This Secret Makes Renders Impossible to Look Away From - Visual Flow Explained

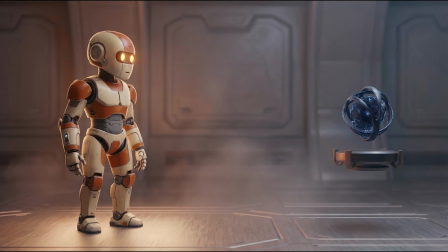(4:06)
In your renders, any subject with a visible gaze direction is doing this to your viewer.
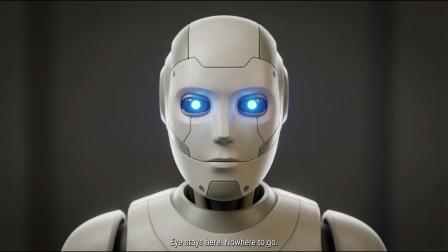(4:11)
If a character is facing forward and looking at the camera, the viewer's eye stays on the face. There's nowhere to go, but if that character is turned slightly and looking towards something else in the scene, the viewer's eye will follow.
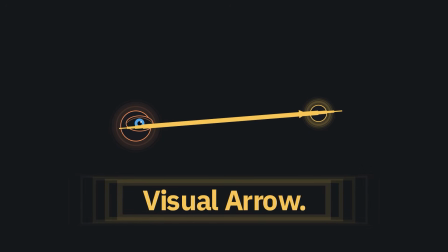(4:23)
You have just created a visual arrow using nothing but a head rotation.
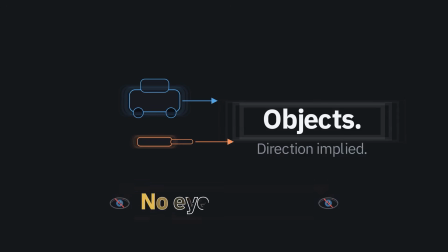(4:28)
This also works with objects that imply direction without having eyes. A car pointing left is a leading line.
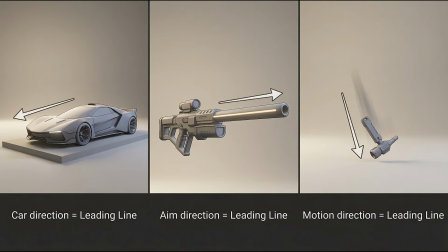(4:35)
A gun aimed at something is a leading line. A falling object could be a leading line.
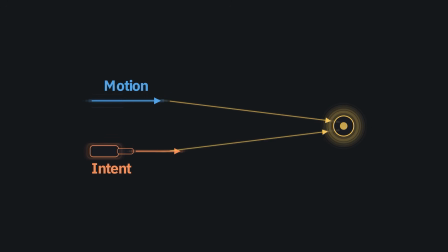(4:39)
Anything that implies motion or intent in a direction will pull the eye in that direction.
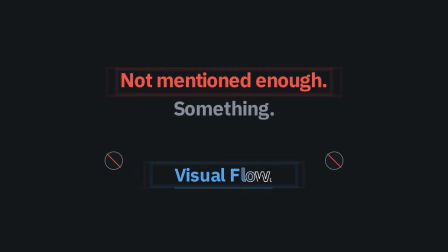(4:45)
Now let's talk about something that doesn't get mentioned enough when people discuss flow, and that is repetition.
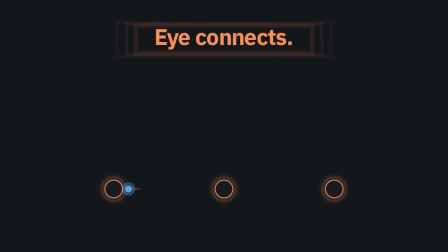(4:51)
When the same element appears more than once in a scene, the eye connects them. It draws an invisible line between them. And if repeated elements are arranged in a sequence that moves across the frame, the eye follows that sequence automatically.
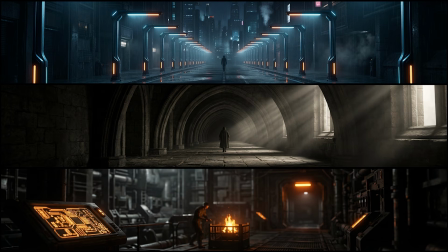(5:03)
This could be a row of streetlights, a series of arches, repeated color accents at different points in the frame,
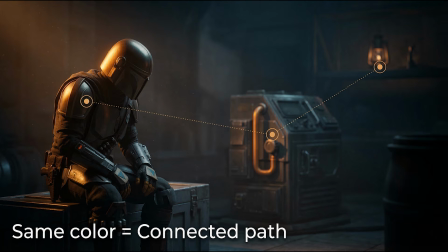(5:09)
even a consistent warm highlight appearing on three different objects in different parts of the scene.
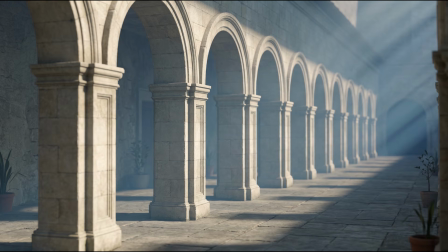(5:14)
The eye connects them and travels between them without being told to. This is why a consistent color accent is so powerful for flow.
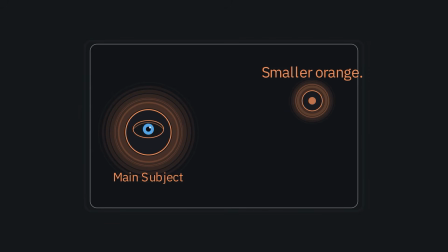(5:22)
If your main subject has a warm orange light and there's a smaller orange glow somewhere else in the frame, the eye will visit both.
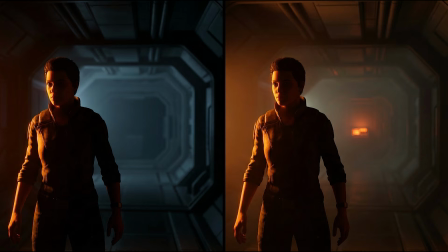(5:29)
You've just created a path using color repetition.
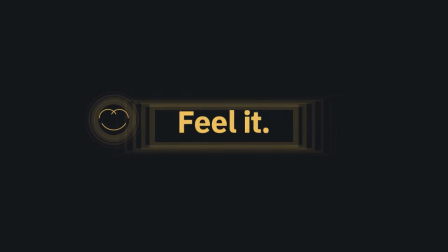(5:32)
The viewer does not see this trick, but they just feel like the image has depth and detail that's worth exploring.
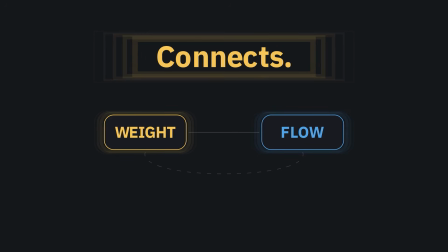(5:38)
Here's where it all connects back to visual weight, and this is the part that I think is really worth locking into.
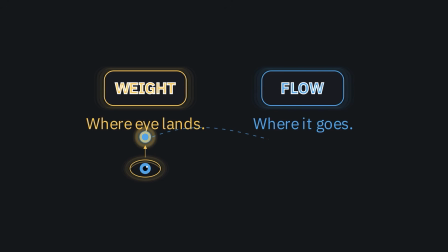(5:44)
Visual weight tells you where the eye lands first. Visual flow tells you where it goes after that.
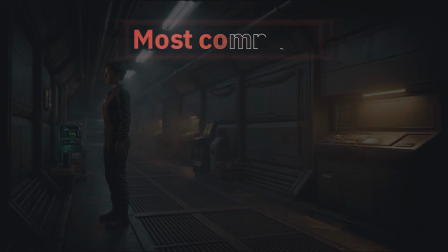(5:49)
And if these two things are not working together, you get a broken experience. The most common version of this is a scene that has a clear focal point but no exit path.
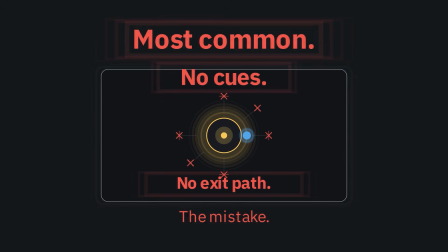(5:58)
The eye lands, looks around the subject, finds no leading lines or directional cues pointing anywhere, and just leaves. The image had an entry point but no interior. What you want is a weight anchor that acts as the entry point,
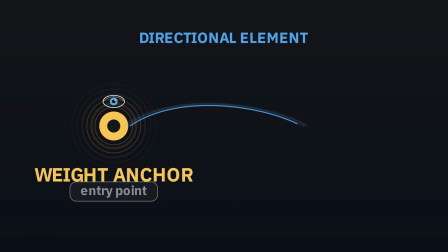(6:12)
and then at least one directional element that leads the eye away from that anchor towards something else,
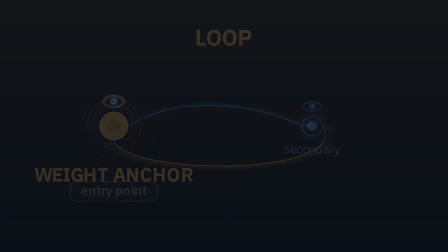(6:18)
and ideally, something that eventually brings the eye back around. A loop is more satisfying than a dead end. The viewer feels like they explored something rather than just glanced at it.
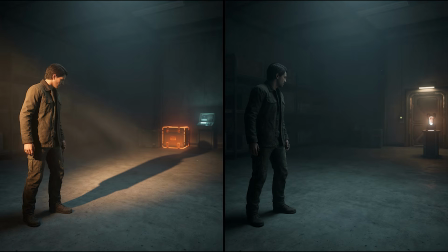(6:28)
In practice, this can be as simple as a shadow edge that leads from the subject towards a secondary element in the background, or a character's gaze pointing towards a detail on the other side of the frame, or maybe even a diagonal line that cuts from the focal point towards a corner.
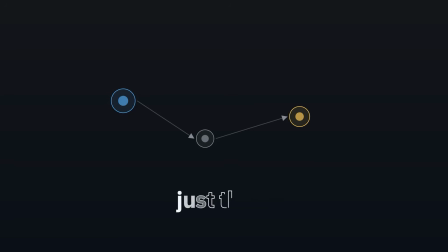(6:45)
These don't have to be dramatic, they just have to be there. One last thing. There are two ways in which a composition can fail at flow. The first is having no path at all, which is what we've been talking about so long.
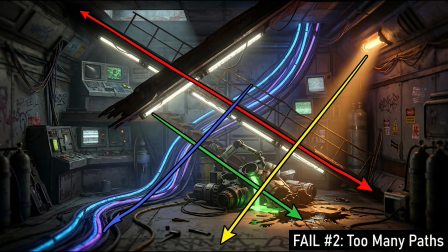(6:57)
The second is actually having too many competing paths.
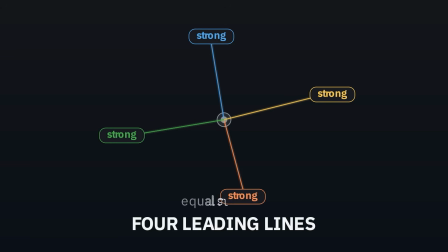(7:00)
If your scene has four different strong leading lines, all pulling in different directions at equal strength, the eye doesn't know which one to follow.
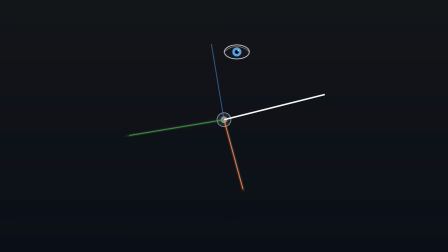(7:08)
It picks one, gets pulled, then gets interrupted by another, then another. It's just disorienting.
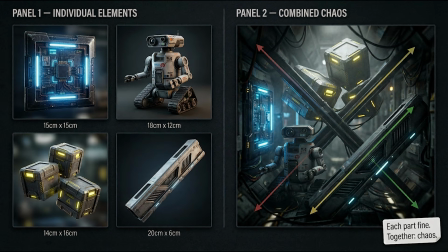(7:13)
The image feels chaotic even if each individual element looks fine. Flow requires hierarchy.
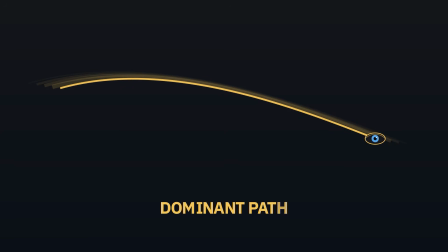(7:19)
There should be one dominant path that takes priority, and any secondary paths should either support it or come after it.
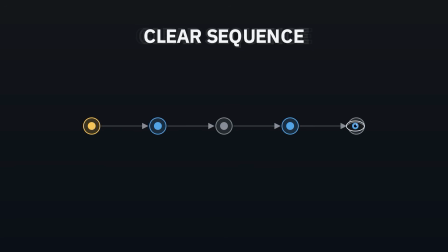(7:26)
The viewer should be able to travel through your image in a clear sequence: entry, journey, rest, maybe a secondary look, and out. When that sequence works, people don't notice it. They just feel like the image is exceptionally well made and they're not quite sure why. And that shift from accidentally placing things to deliberately engineering the path your viewer takes through the image is the entire point of this video. Because once you do it consciously, you will never look at your composition the same way again.
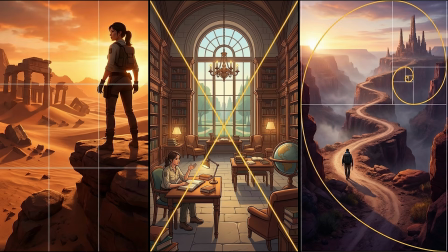(7:54)
In a future video, I do want to go through composition rules, rules of thirds, triangles, the golden ratio, and more importantly, when to actually use each one and why.
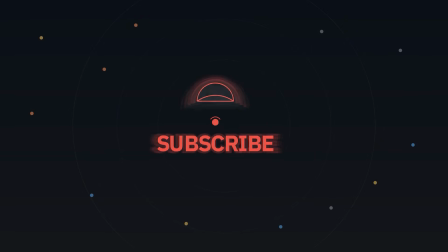(8:02)
If that sounds useful, subscribe because those videos are all coming out soon.
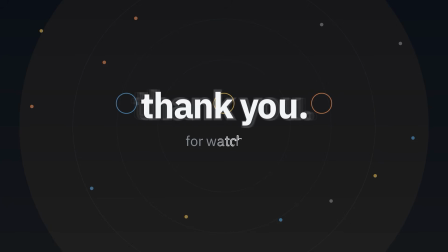(8:07)
Until then, thank you so much for watching, keep creating, and don't forget to stay creative.